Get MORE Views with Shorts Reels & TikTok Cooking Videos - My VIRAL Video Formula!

Everyone knows or can figure out how to mince garlic, ginger, or onions, so just keep the video moving.
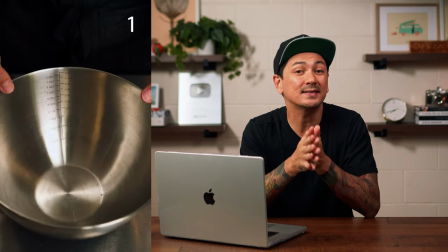253s
This part of the video was a pretty large chunk of time, and it was 18 seconds total with 14 shots that played out.
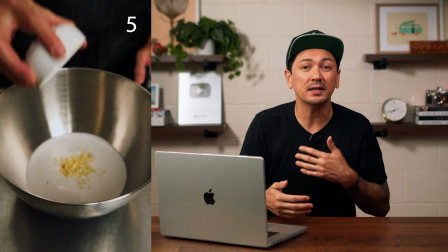260s
What helps keep the viewer's attention for that long is that I'm constantly providing information because I'm listing out the ingredients to the marinade.
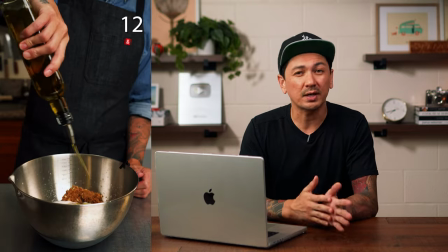268s
I also changed up my camera angle for a few of these to switch up the shot so it doesn't feel repetitive, long and boring.
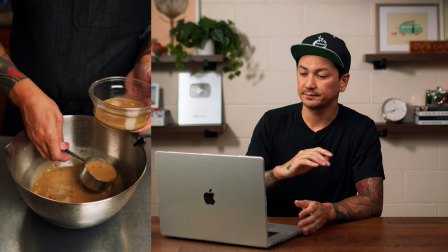275s The next two sentences are, you can reserve about half a cup or more for sauce later.
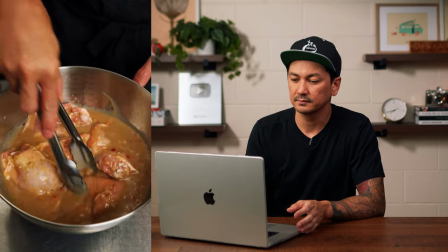280s Add six to eight thighs to the marinade and then let these hang out in the fridge till you get hungry.
So nothing too crazy about this part. The first sentence was more of like a slight tip on how to save some marinade as a sauce before you add the chicken and that we don't have to worry about like chicken juices inside of the sauce. But the second sentence shows more of my own personality or my brand when I say to marinate it until you're hungry compared to what most recipes would say when they give you like a specific time that no one really follows anyways.
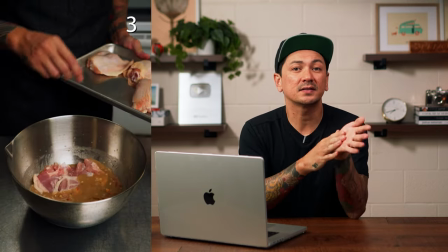311s
This section was seven seconds long and it had six quick cutting shots with one camera angle change. This is also the halfway point of the video and it's a good time to do or say something that creates some more re-engagement with the viewer that's going to entertain them or make them want to keep watching. I said a little funny, so my hope is that it perks their ears up and they're like, Oh, what do you say? And then they keep wanting to watch.
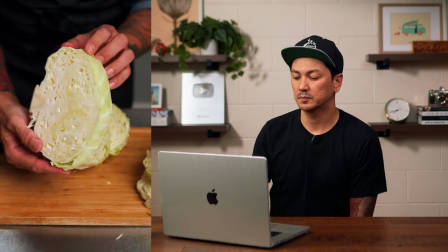336s The next sentence is, you want to cut a cabbage into one inch thick slices and then remove the core if you don't want to eat that.
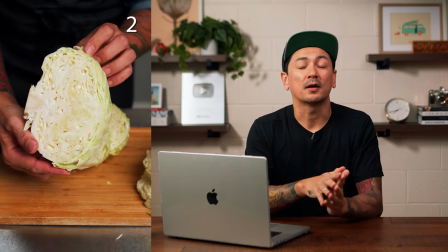345s
This was about five seconds long and four shots total. And like I mentioned earlier, I'm only showing this because I'm preparing this unique style of cut on this particular vegetable that's specific to this dish compared to just like simply mincing some onions or something,
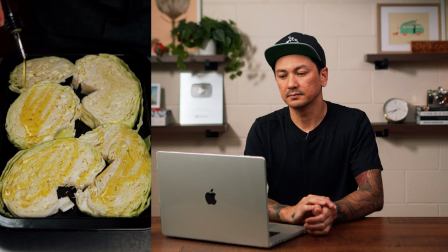361s
right?
The next two sentences are, place them onto a pan and then hit both sides with some olive oil, pepper, and salt.
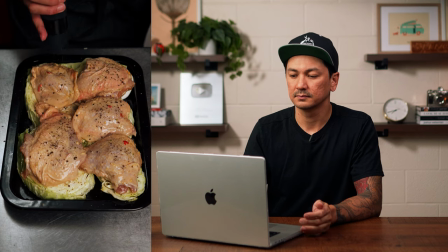369s Place your chicken on top of the cabbage and then you're gonna wanna hit that with some salt and pepper as well.
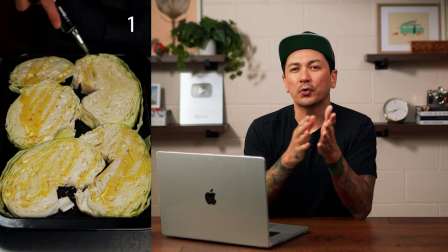374s
This ran for 10 seconds total with eight shots in it.
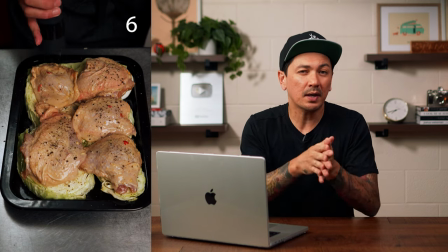377s
And when I say that it's eight shots, what I mean is that I'm showing maybe the same camera angle, but they're like jump cuts, right?
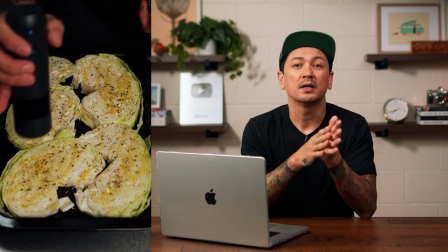384s
Where the shot is basically jumping to another part of the clip to
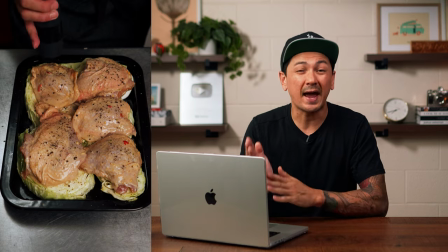389s
show the important information or the action of that recipe step. I prefer to just show one to two second clips of the major action or step of that recipe compared to taking that whole
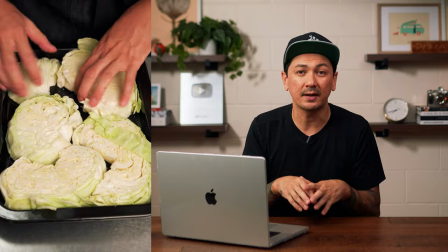402s
entire five minute clip of me putting all of the things into the pan and then just speeding it all up to play out in 10 seconds.
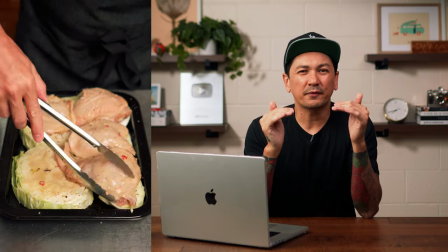410s
To me, it's just more engaging and that sped up footage just screams like super amateur hour to me. But that's just me.
The next two sentences are,
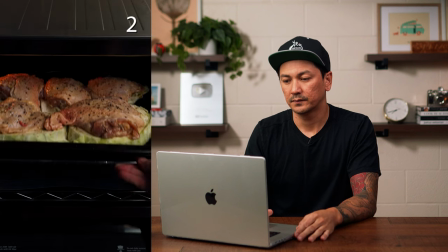419s Throw this into an oven at 400 degrees Fahrenheit for 30 to 35 minutes and the skin should be nice and crispy. This goes great with my coconut rice recipe.
So this was another 10 seconds and five shots total. And this was the tail end of the video and I was kind of running out of time with this you know 60 second time limit of the edit. But my goal for this last part was two things. One was to give them a payoff.
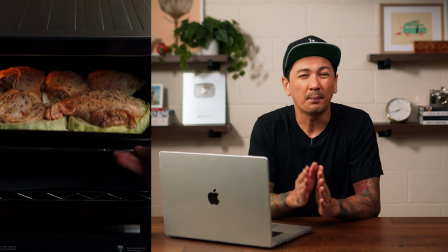445s
I wanted to give the viewer the info needed to actually cook the dish but I also wanted to show it fully cooked and coming out of the oven. I didn't show me garnishing it again because I had these in the beginning.
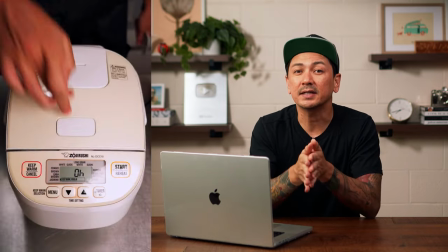457s
The next thing I wanted to show was the final plated dish and also mention a coconut rice recipe.